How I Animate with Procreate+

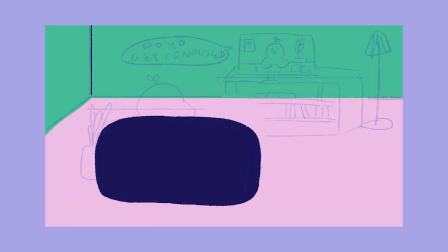Because doing all of this takes the biggest chunk of time of the entire process,
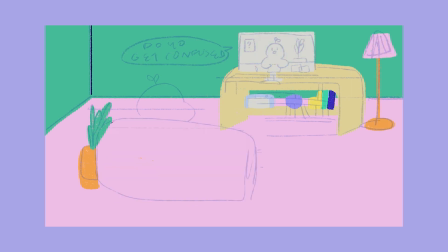I tried to develop a style that could help me make it fun and a bit easier and quicker to work with.
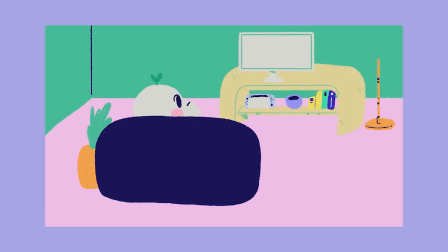This is why I mainly use colored shapes for characters and elements that will be animated, and only use the line art to add detail. It is so much easier to morph and change a blob of color than it is redrawing the lines every time our character moves.
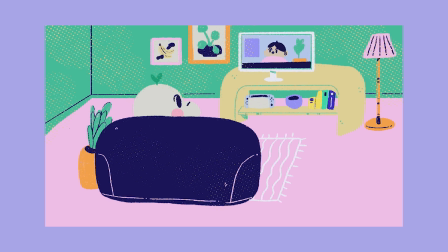Plus, I think that it looks cute and fluffy, and it goes with the overall feeling of friendliness and inviting mood that I want to add into my videos, because sometimes we do deal with heavy topics,
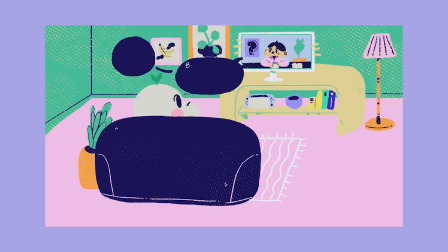and I just want people to feel like they are invited to learn about them.
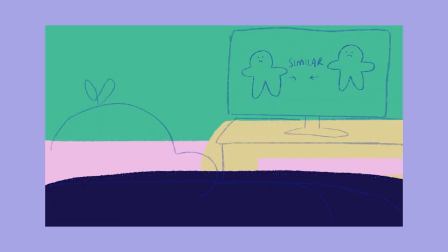This is also the first time I do detailed backgrounds.
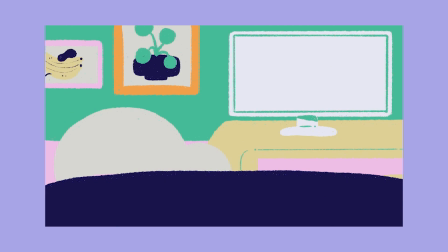I'm not particularly good at visualizing interior spaces, but I have always wanted to draw them.
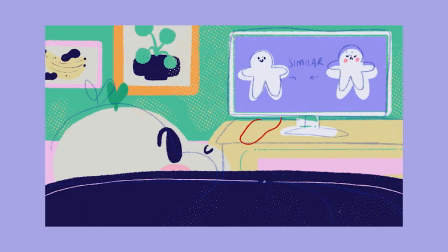I really wanted everything to be so colorful and lively,
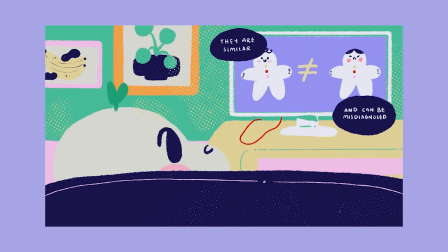so I went and drew a cute house with bright walls and some elements I'd like to have in my real life home.
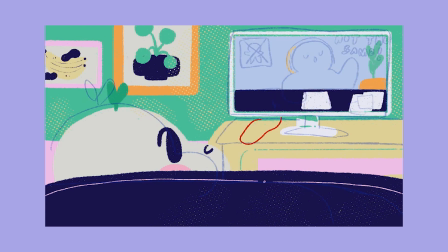This is, I believe, the first scene in which the animation opens. I had so much fun drawing it, and it made me wish I had this much color in my working space.
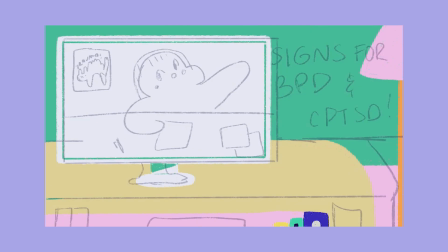And as you can see, I had to draw the same scene 3 times because I wanted to get closer and closer to the TV in each shot. But it wasn't a problem since I was loving doing these colors in this particular space.
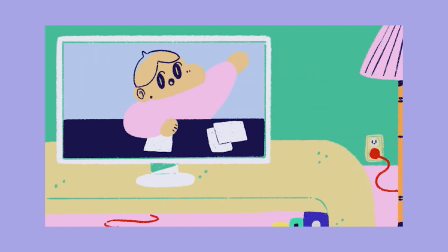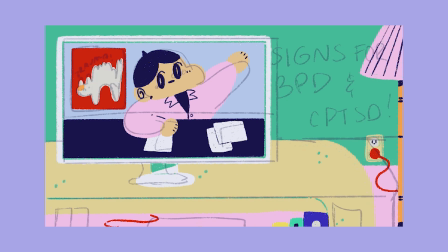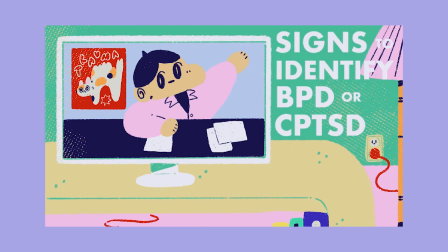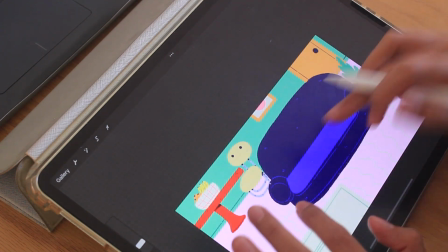Because this is mostly a static scene where not a lot of movement is happening,
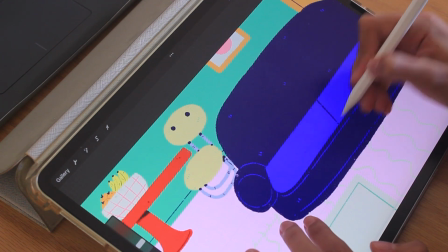I tried adding objects and cute elements of interest.
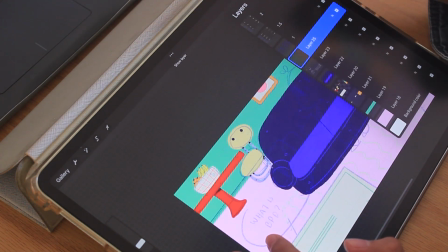Another thing I do is add a bit of motion to it by drawing some elements twice.
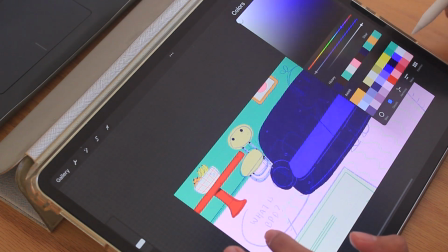So once we go into the computer, those elements have a wobbly effect.
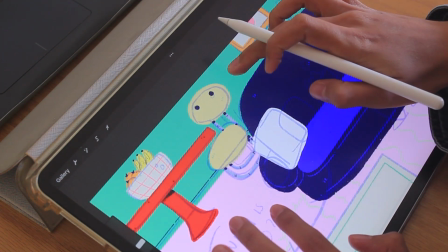So for example, the elements in the background, like the chair, the table, and the drawings that you can see there,
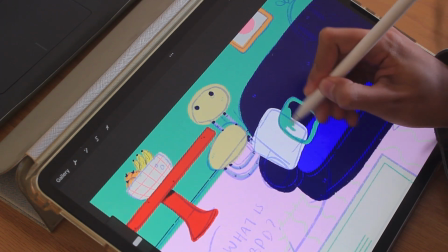the little illustrations that are hanging on the wall, are drawn twice, and so they have that wobbly effect.
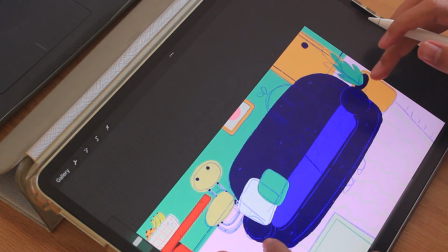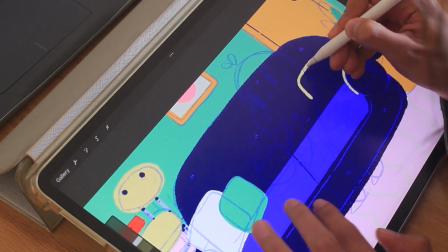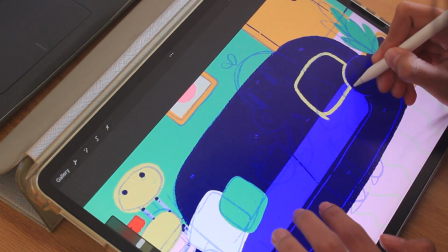And I also knew I wanted to have some funky, colorful cushions for the couch, so I went for it.
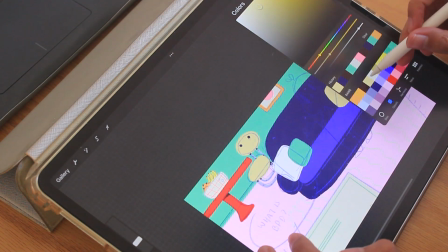I feel like this part of the animations became more of an exercise on interior design.
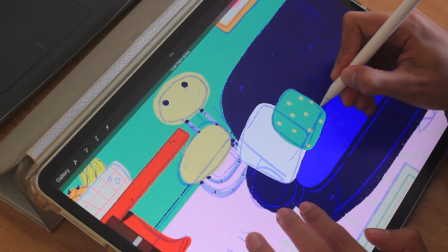But I don't know, maybe it's not as cute as I think. I don't know, would you live in a place like this?